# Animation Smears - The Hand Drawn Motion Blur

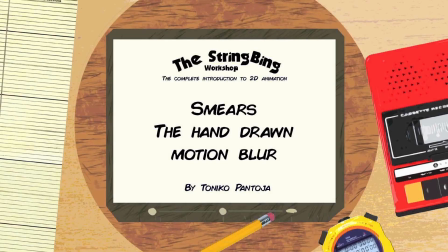0:16 What are smears in hand-drawn animation?
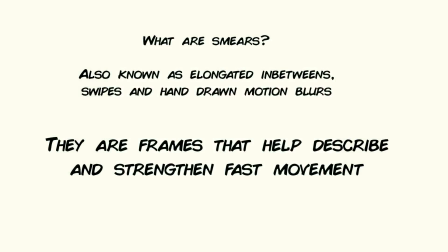0:18 Often known as elongated in-betweens, swipes, and hand-drawn motion blurs, they are frames that help describe and strengthen fast movements.
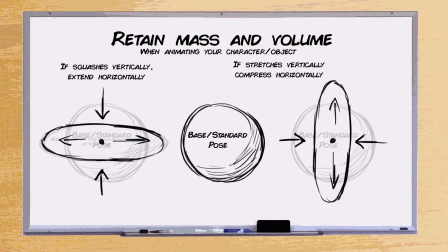0:26 If you've seen my video on squash and stretch, I briefly talked about having to redistribute the mass evenly so your animation doesn't look like it's breaking solid form.
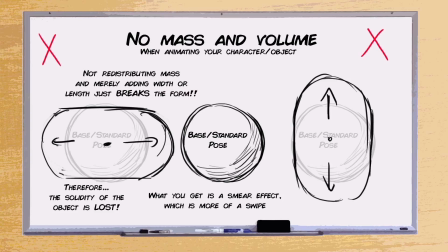0:34 However, I also talked about if you don't redistribute the mass and just widen an object without squashing it, it will make it look like a smear.
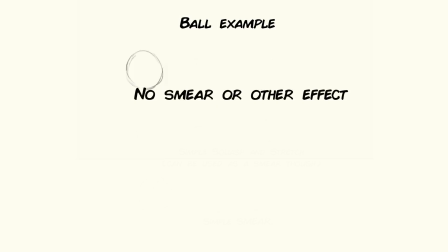0:42 So here's a ball moving from left to right. Notice how there's no added effects that emphasize the movement. Here's the same movement with the squash and stretch principle. Notice how whenever the ball squashes or stretches, the mass redistributes itself, keeping form.
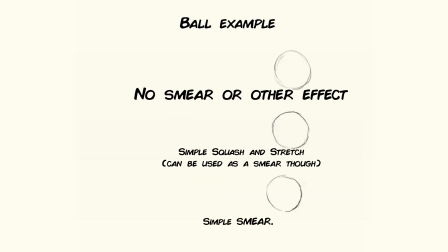0:56 Now here's where I don't redistribute the mass for the ball. Notice how it just looks like a strobe or a smear.
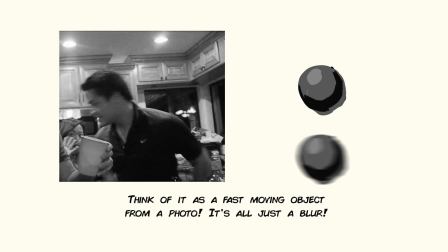1:02 Kind of looks like a still photo where a fast moving objects just appear as a blur, doesn't it? That's the same idea here. Smears and hand-drawn motion blurs can come in many different styles.
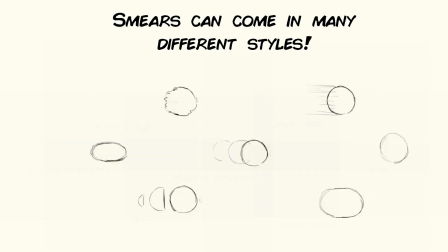1:13 There's no real rule to how a smear should look. Smears again can come in many different styles and form.
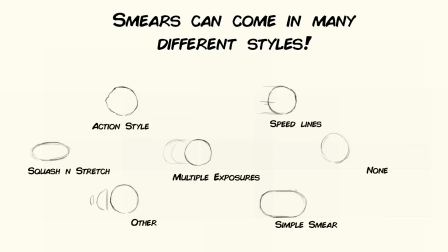1:18 Some use repeated imagery of previous frames to show a smear, or some use speed lines to show this. Some are more stylized, graphic, or comic. It really depends on the style and art direction you're gunning for. So why use smears? I can only think of a few reasons. It can emphasize and strengthen the look of a movement.
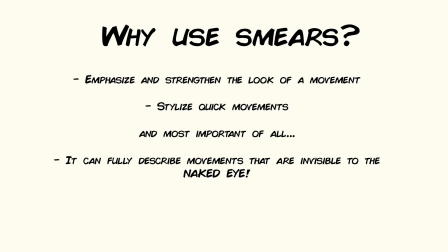1:36 It can be used to stylize quick movements. And probably the most important reason of all, it can fully describe movements that are invisible to the naked eye.
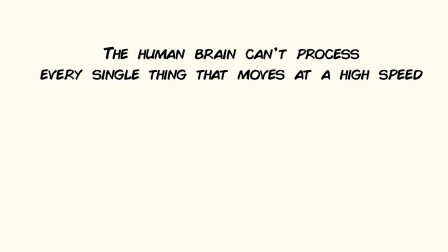1:45 You see, the human brain can't process every single movement or frame of something moving, especially if this something is moving at an incredibly high speed. They'll know the context of the action,
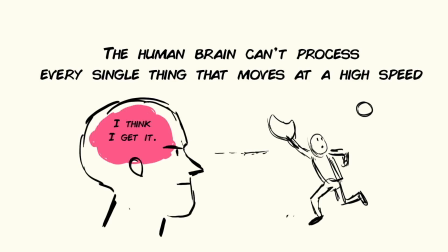1:55 but they won't necessarily feel it because the human brain needs information that describes that power of movement in a short amount of time.
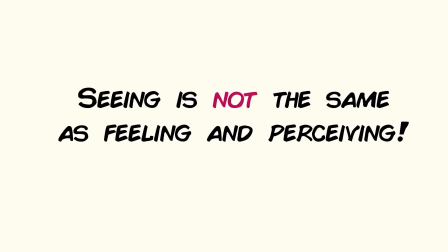2:03 We can see a lot of frames per second in real life, but seeing isn't the same as perceiving and feeling a very fast movement. Sometimes we might need to merge ideas together to feel this sort of movement.
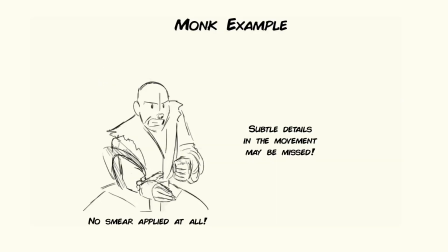2:15 Here is a monk doing a karate chop. We can see and understand the context of the movement, but it all happens at a blink of an eye, and we might miss out the subtle description of the motion.
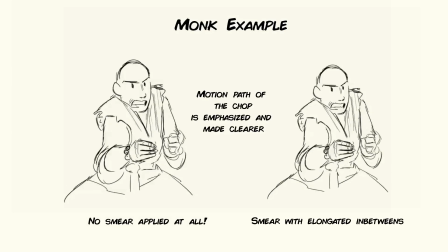2:27 Here is the same chop with smears applied to the chopping frames. Now we can feel the overall arc, the path of motion, and the power of that chop.
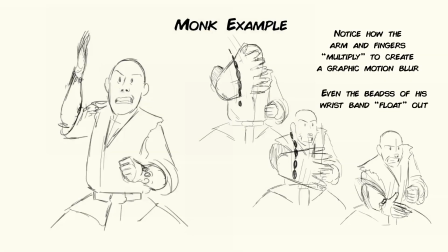2:36 If we were to select those frames alone, I basically strobed the arm. Notice how he has a few extra forearms, or fingers, and how the wristbands fly off the arm graphically. Although stylized, the feeling of a blur is there. It doesn't need to make sense.
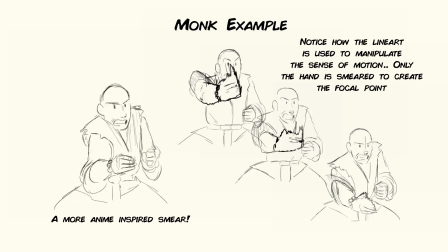2:52 Here is another approach, except more in an anime-looking smear. I only applied more smear to the hand alone because this is where I want most of the intensity to appear in the focal point of the animation.
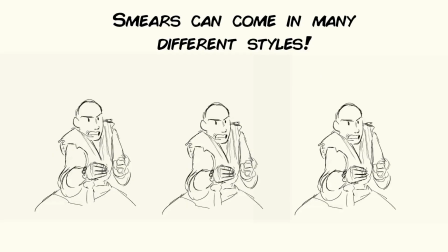3:04 Again, a smear can look like anything. It just needs to describe the path of motion and that motion blur.
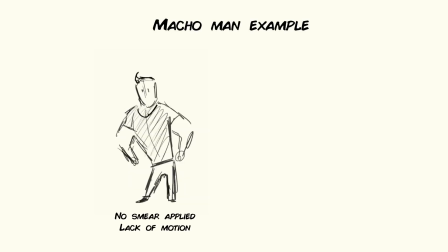3:10 Here is a macho guy, constantly doing quick macho man poses. Without the smear, there really is no motion at all. He just snaps into these poses. Now with smears, I can describe how fast and stylized the character can switch into these poses.
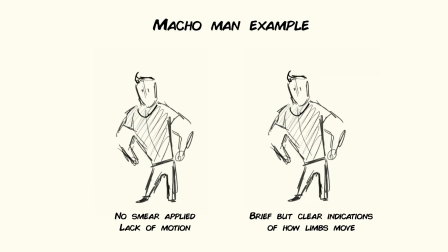3:25 There's more description in how his arms, his legs, and his body move, even if it's just a blink of an eye.
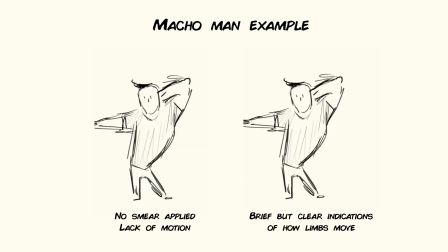3:30 If you have seen the cartoon show Johnny Bravo, that character is almost always moving in a smear.
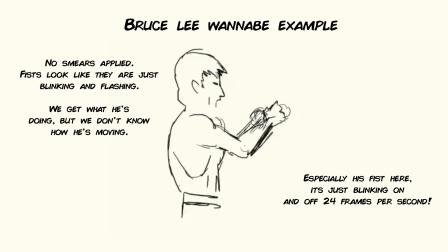3:38 Here is a Bruce Lee wannabe doing 100 punches in light speed. This first pass is fine, but because it's moving so fast, again, it looks like it's blinking.
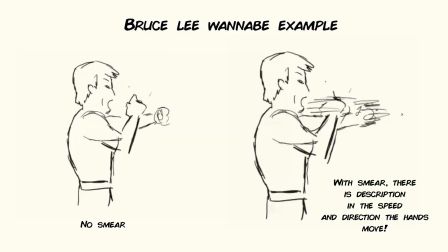3:48 Now, if we added smears, we have a clear indication and clear description of how fast or where the arms and fists are moving. This further strengthens and emphasizes his speed of his arms. It's all just a blur.
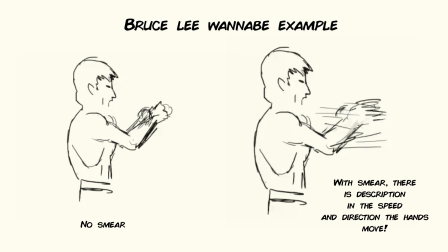4:01 That's how fast he is. But you know what? Something I didn't mention is that you can use smears to suggest extra movement, or suggest movements that you can't really see.
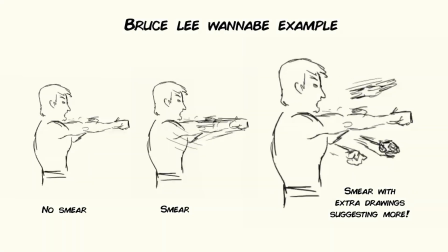4:10 Now here's another pass. Notice how this one doesn't really follow the necessary path of movement, but I've drawn multiple arms around the scene to indicate that there's more punches that we don't really see, or that's not really connected to his body.